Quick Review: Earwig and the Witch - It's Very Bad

So I just saw Earwig and the Witch, and it was not very good at all.
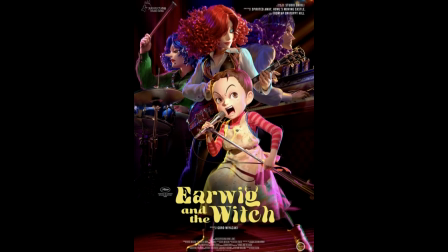Now I want to clarify that I don't hate this because of the computer animation.
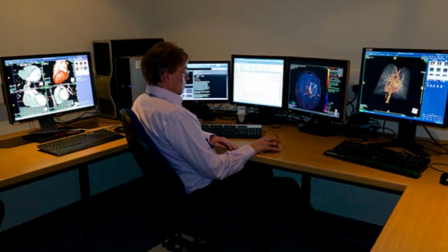I had been hoping this would be a chance for 3D computer imagery to prove its potential as a medium.
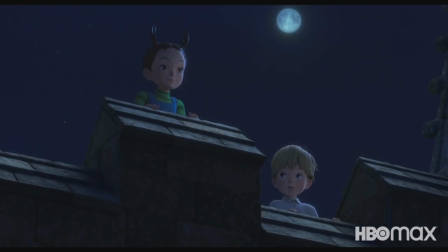Sadly, this was not the case. The animation is surprisingly lifeless and characterless. And again, it's not because it's 3D animation. Computer animation is not inherently inferior to hand-drawn animation.
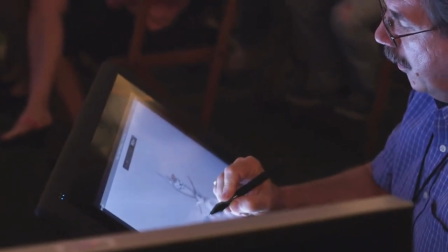Over the past decade, there have been great strides in not only the technical side of computer animation, but also getting new and exciting styles into the medium.
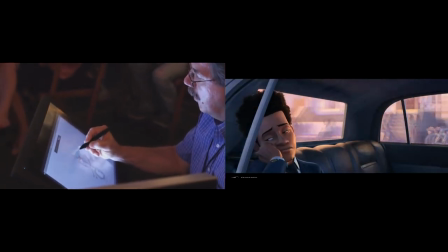Earwig and the Witch, unfortunately, doesn't accomplish either of these things.
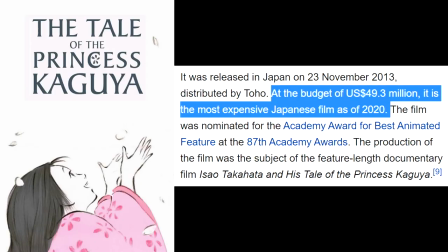I wasn't able to find information about its budget, but considering information we have about other movies Ghibli has worked on recently,
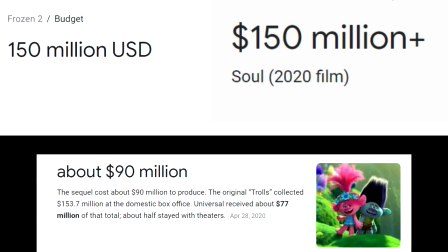I think it's fair to assume that they were working on, at most, less than half the budget as a Disney, DreamWorks, or Pixar movie. So they might not be able to achieve the technical prowess of these studios. In which case, having a distinct visual style would help give this film a lot of character.
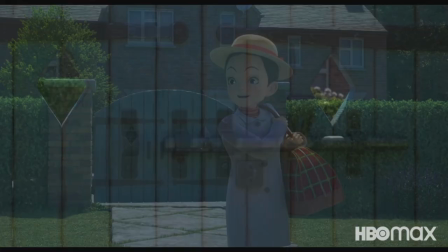But this movie doesn't have a unique look at all. The lighting gives it a very flat atmosphere.
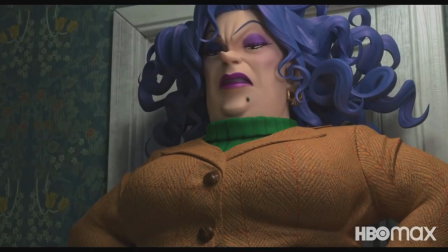The character animation only has a little flash of style here or there, and even then,
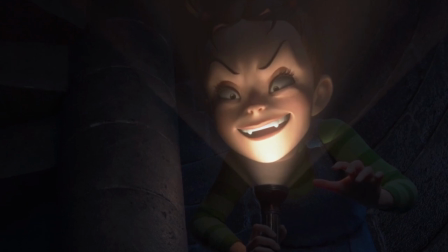those little flashes come across as incredibly ugly and repulsive, and sometimes it's just outright terrifying.
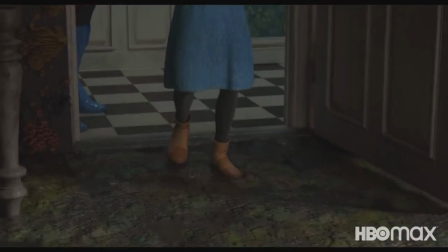The sets are really underwhelming. Look at the scene where the witch's den is shown to us for the first time.
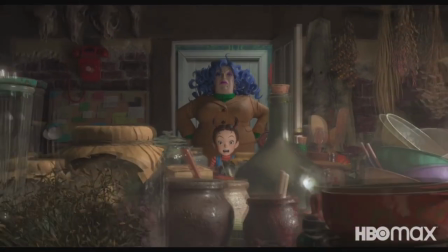They use the music to highlight how dirty it is, but it's not really that bad.
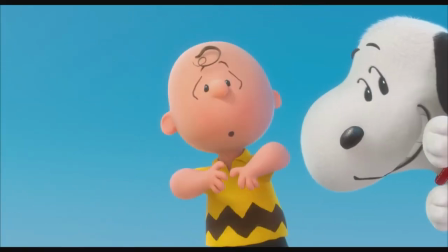Good animation, regardless of its medium, thrives in exaggeration.
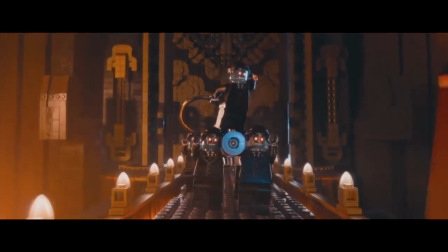Great animated movies are stories that cannot be told in live action because of that.
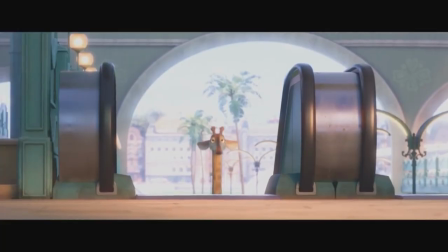They caricaturize the people in the setting, or present to us a world that cannot physically exist within our own.
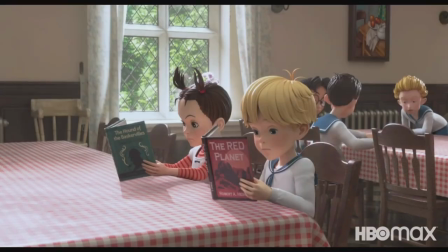There's no reason Earwig and the Witch couldn't have been filmed in live action, and that's a crippling lost opportunity for any animated movie.
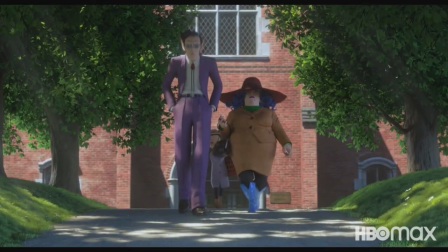Now again, I don't see this as something to be blamed on the computer animation directly, but Gorō Miyazaki said something in an interview that I think is very revealing.
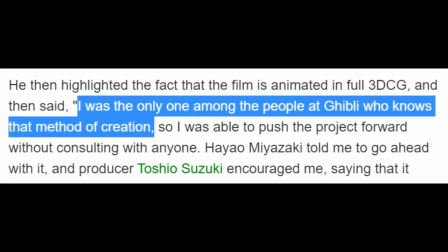I was the only one among the people at Ghibli who knows that method of creation.
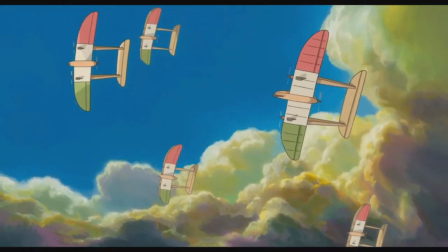3D animation is different than cell animation. It has different strengths and weaknesses. And while a few of the same overarching principles of animation apply, good animation, regardless of its medium, thrives in exaggeration.
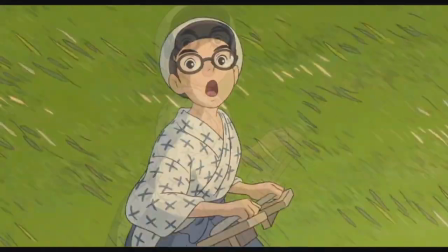The techniques need to be different. The result of using Studio Ghibli's very hand-drawn style in a 3D space is, well, this. Oh, all this talk about the animation, I haven't even gotten to the writing yet. The main character, Earwig, is horrendously unlikable.
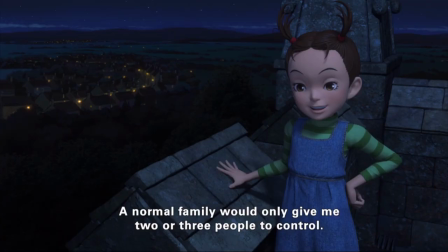She constantly gloats about getting people under her thumb and being able to manipulate them for her own benefit.
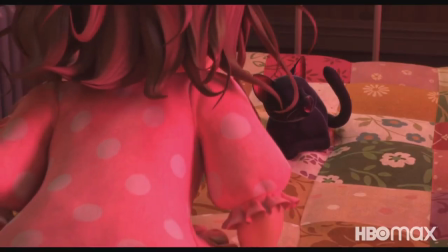And I was thinking, okay, she might change over the movie to learn that that's wrong. But no!
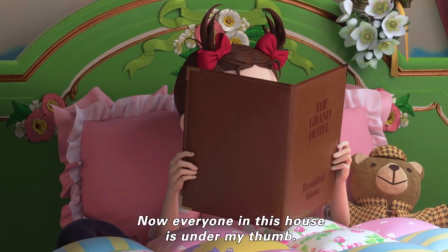At the end, she just brags more about finally getting the witch and the demon they live with to do whatever she wants. It's not endearing and makes her a little gremlin that I don't want to root for.
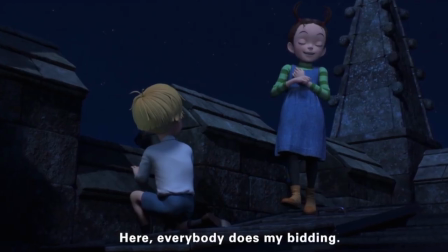When she explicitly says she wants to escape the witch just to go back to the orphanage where she was in total control.
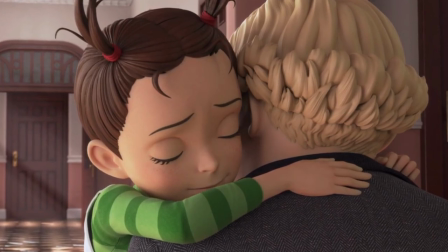It undercuts any moments that might otherwise feel heartfelt because she's just manipulating the people around her. The rest of the story isn't much better.
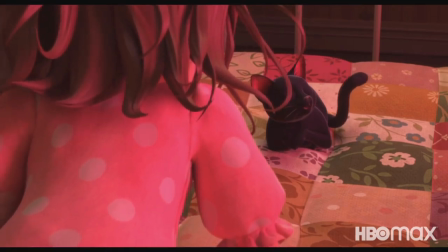There's this extended part where Earwig and the witch's cat sneak into her laboratory to make a potion that'll make them immune from any magic punishment the witch doles out to them.
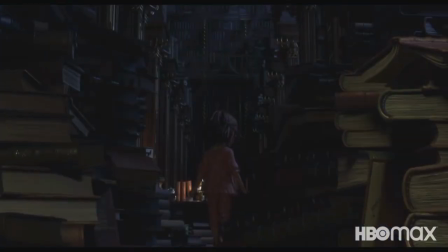Except, she has never threatened them with magical punishment.
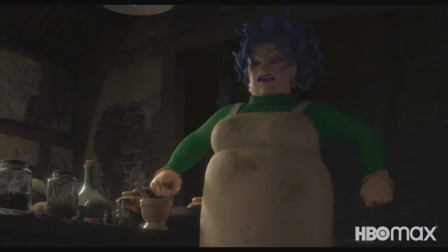She never tries to use magical punishment on them.
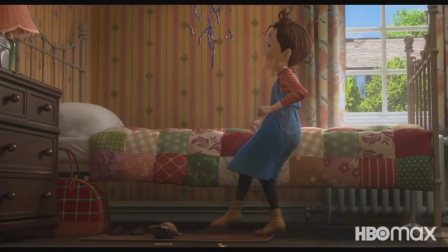The closest she gets is conjuring magic worms for them to eat, according to the original Japanese dub at least.
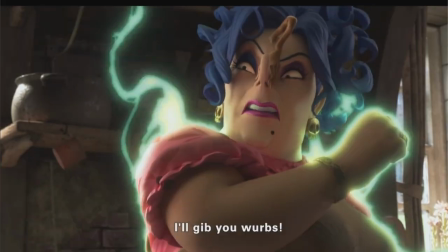Plus, we still see her using enchanted items to attack Earwig anyways.
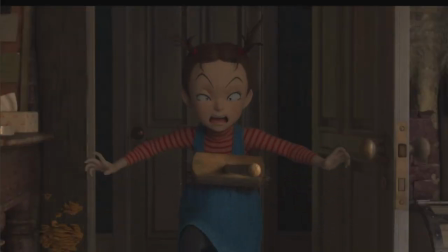The whole sequence doesn't add that much to the story, and it's not entertaining enough to justify its own existence.
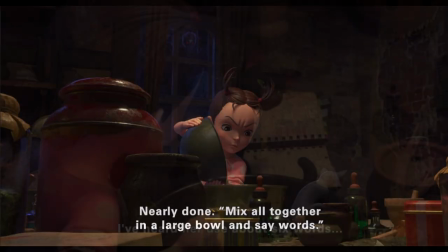Though we do see more of Earwig's psychopathy at display. The cat explains near the end of the recipe that they need to repeat magic words to finish the potion.
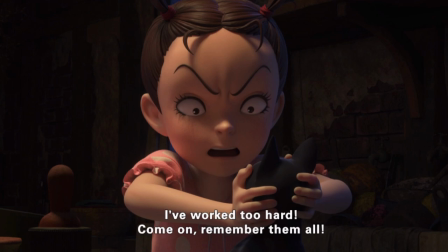And for some reason, Earwig freaks out and screams at him to tell her everything, even though the cat never gives any indication he wouldn't tell her.
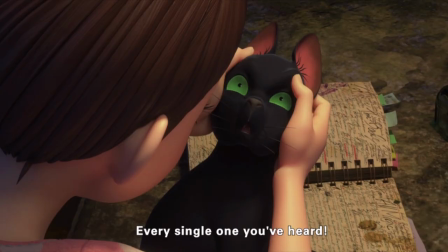Why?